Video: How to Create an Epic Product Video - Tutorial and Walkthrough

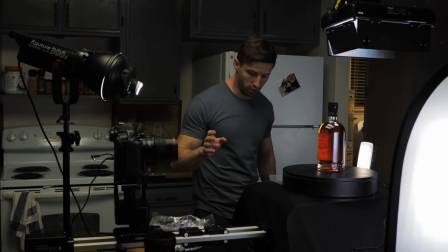7:18 the next shot this is how I got the spinning bottle shots where I
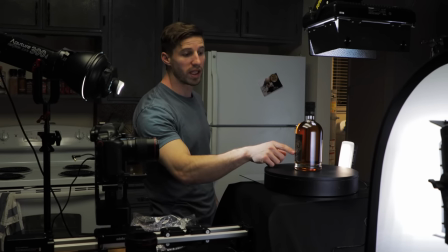7:23 kind of focus on different details of these cool labels so I'm still using the slider I
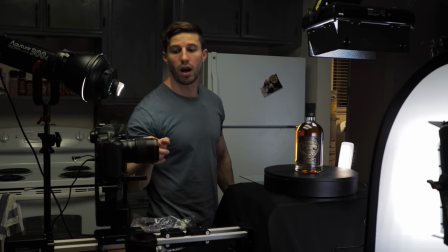7:28 switched to a 100 on the macro if you're gonna use a macro these
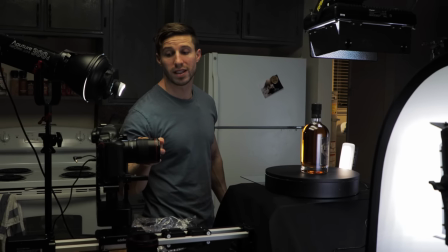7:33 Canon 100 macro L series lenses are amazing make sure
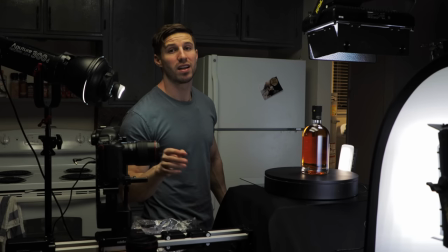7:38 if you ever use a macro that you should be at a 5.6 or higher because otherwise you're gonna start kind of lose it's gonna be too fuzzy
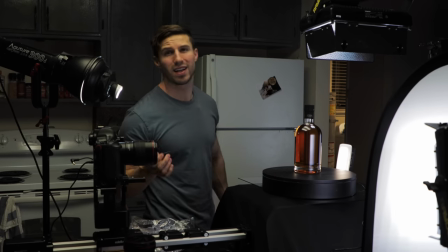7:44 around it you need it make sure that the image is sharp enough so I say always a 5.6 to a 9 is probably a
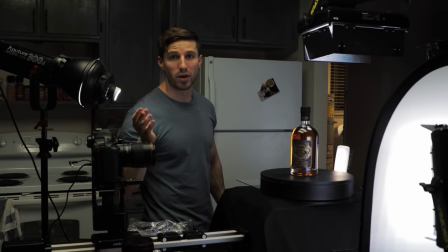7:51 safe bet meaning that you're gonna need a little bit more light so you might want to bump your ISO up a little bit I think I'm at 400 right now I'm still shooting at 24 frames I haven't shot any slow-mo stuff yet this is a spinner that I got off Amazon this
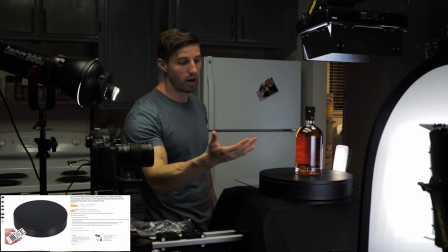8:03 is a little bit more expensive but again like I said I shoot a lot of product stuff I think this runs you about 60 bucks and you can change
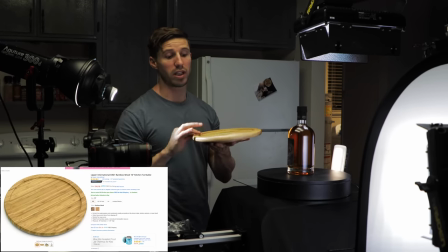8:10 it in different directions this runs you about eight dollars and this is what I used for some of my older ones you can use
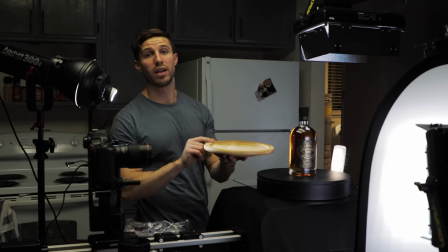8:17 this just fine and you can spin it by hand yourself and actually control it it does work fine but the problem is is you got a little bit of wobble with this one so you might be able to find a better one just with reviews on Amazon but there's just a lazy Susan
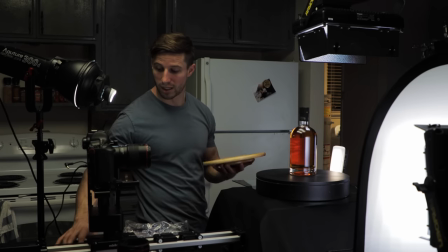8:30 and that's kind of the trick and what we're gonna do is literally just push in and
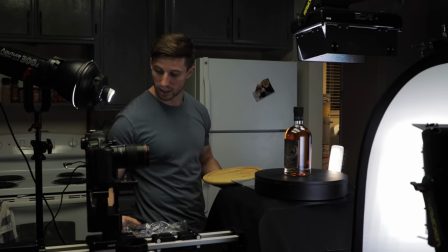8:37 whoops and what we're gonna do is push in like this or it's not gonna listen to me oh
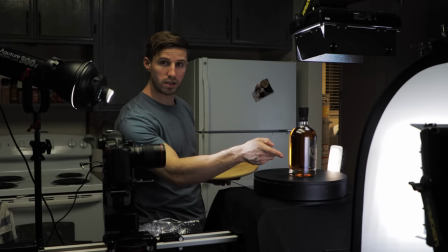8:44 there we go push in and as the bottle spinning around it's gonna focus right on the label I didn't
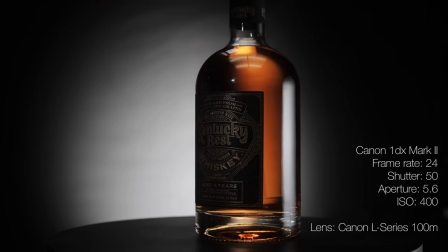8:52 time it up for this one but you get the idea and you can kind of put it at different angles you can put it sideways so they're kind of crossing paths there's so many
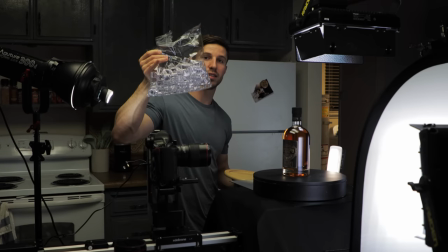9:00 different ways that you can do it and then also here's the acrylic ice just to show you guys this is the pack that I got for like 12 bucks it comes with tons
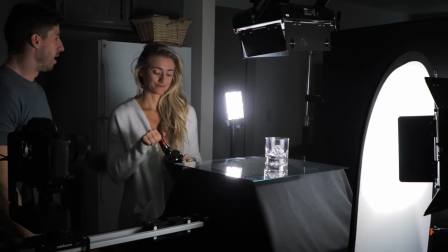9:09 of them so super worthy investment right there all right my lovely assistant slash girlfriend when she's not mad at me
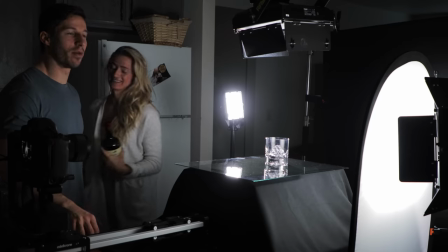9:18 and Alright, so what we have here is now we have our new setup. We still have the top light right here.
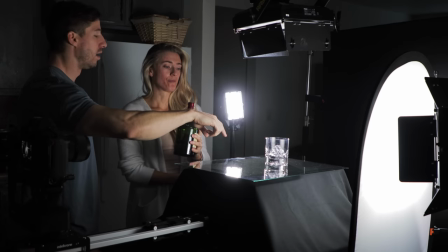9:25 This is just an icon at 5,600 pointing straight down. And then we have the diffusion over there with the other icon.
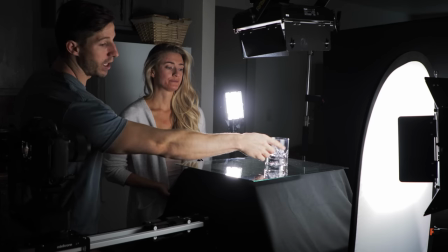9:33 And what you want to do is you want to make sure that it hits. Let me turn this on real fast.
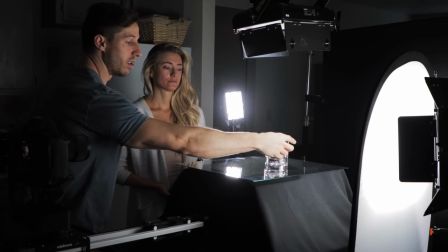9:38 What you want to make sure you do is you want it to hit so it's creating a highlight right along here.
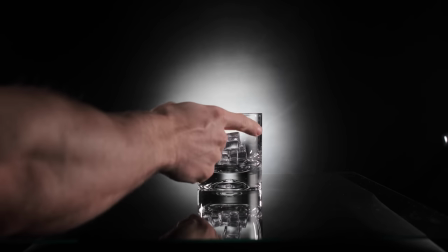9:43 So you want to make sure that you slide far enough back into the side to create this highlight. and it really brings out the edge of the glass
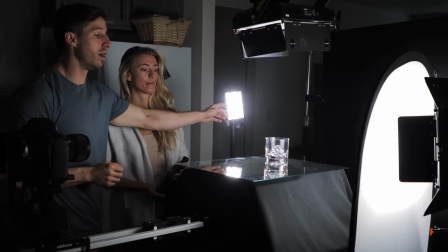9:49 which makes it really pretty and then we have this last one right here which is a hard light and what that's doing it's kind of
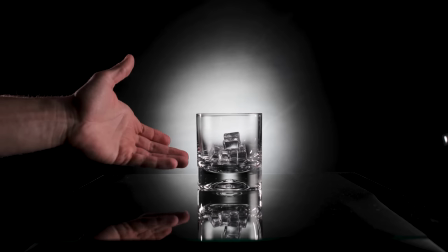9:55 pointing from the back and it's creating another line on this side and just making it a little bit more dynamic lighting up these cubes and really gonna make the whiskey pop once it hits the glass
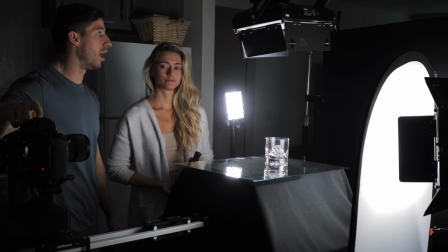10:04 we put this on 60 frames at 120 shutter I think I'm at a 5-0 and we still have the 300d in the background we got rid of the other 300d that's still creating that spotlight in the back so the trick with
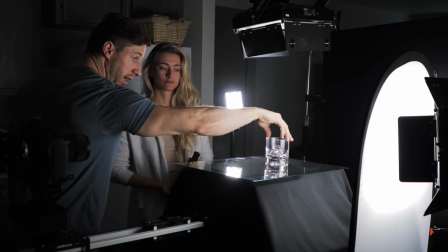10:20 all this is make sure your glass is really clean and then make sure you find a spot that you like and then set up your your ice to make it look a little bit more dynamic and I think I like it right there
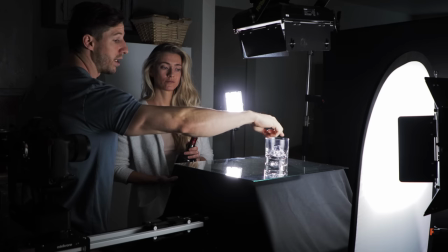10:34 perfect and what Kendall's gonna do is she's gonna pour when I tell her to and the trick is is you want to hit along here if you hit right here it starts it's splashing and it's gonna create
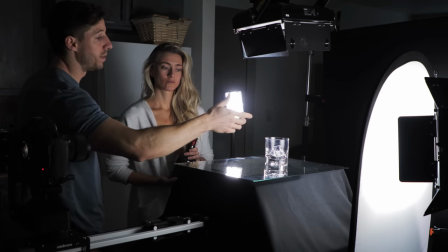10:43 a lot of splatter. And it might take us a few tries because it is very hard to do.
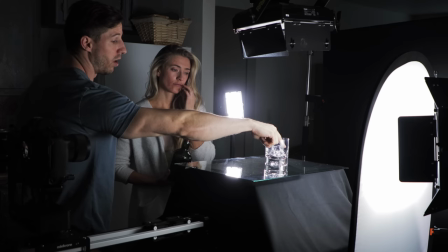10:48 But yeah, so she's gonna try to hit right along here so it hits and kind of loops in.
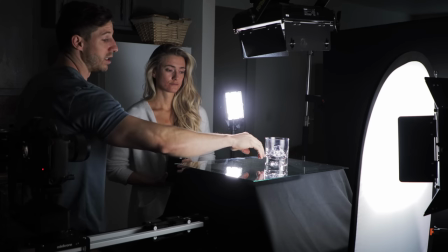10:53 Because otherwise splatter, and then you're gonna get all these spots on the glass and that doesn't look very good.
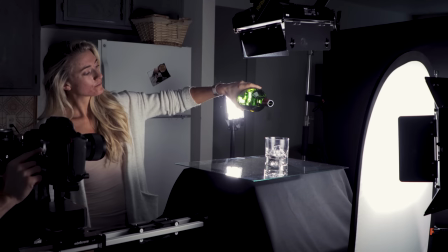10:59 Two, one, pour.
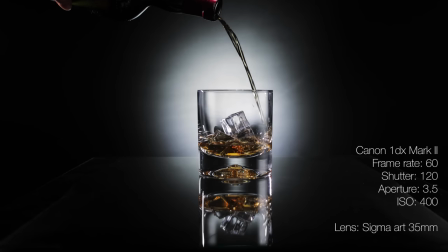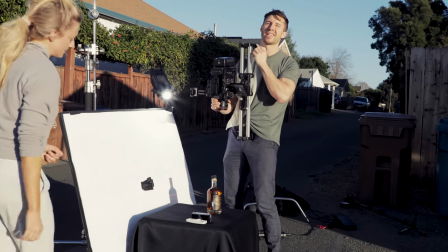11:05 Okay, so now we're outside and we're gonna do the entering the bottle shot.
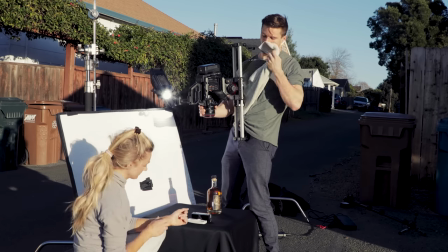11:10 It's kind of an idea that I came up with. Right now we got, sorry, this towel's gonna be used for me to bite onto the other part of the slider.
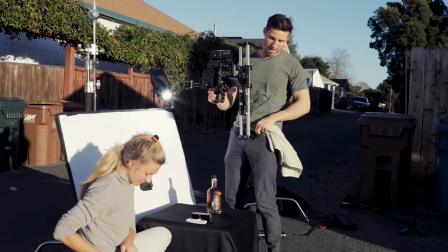11:16 We got the Black Magic on the Eldachrone and then I just put a regular tripod head.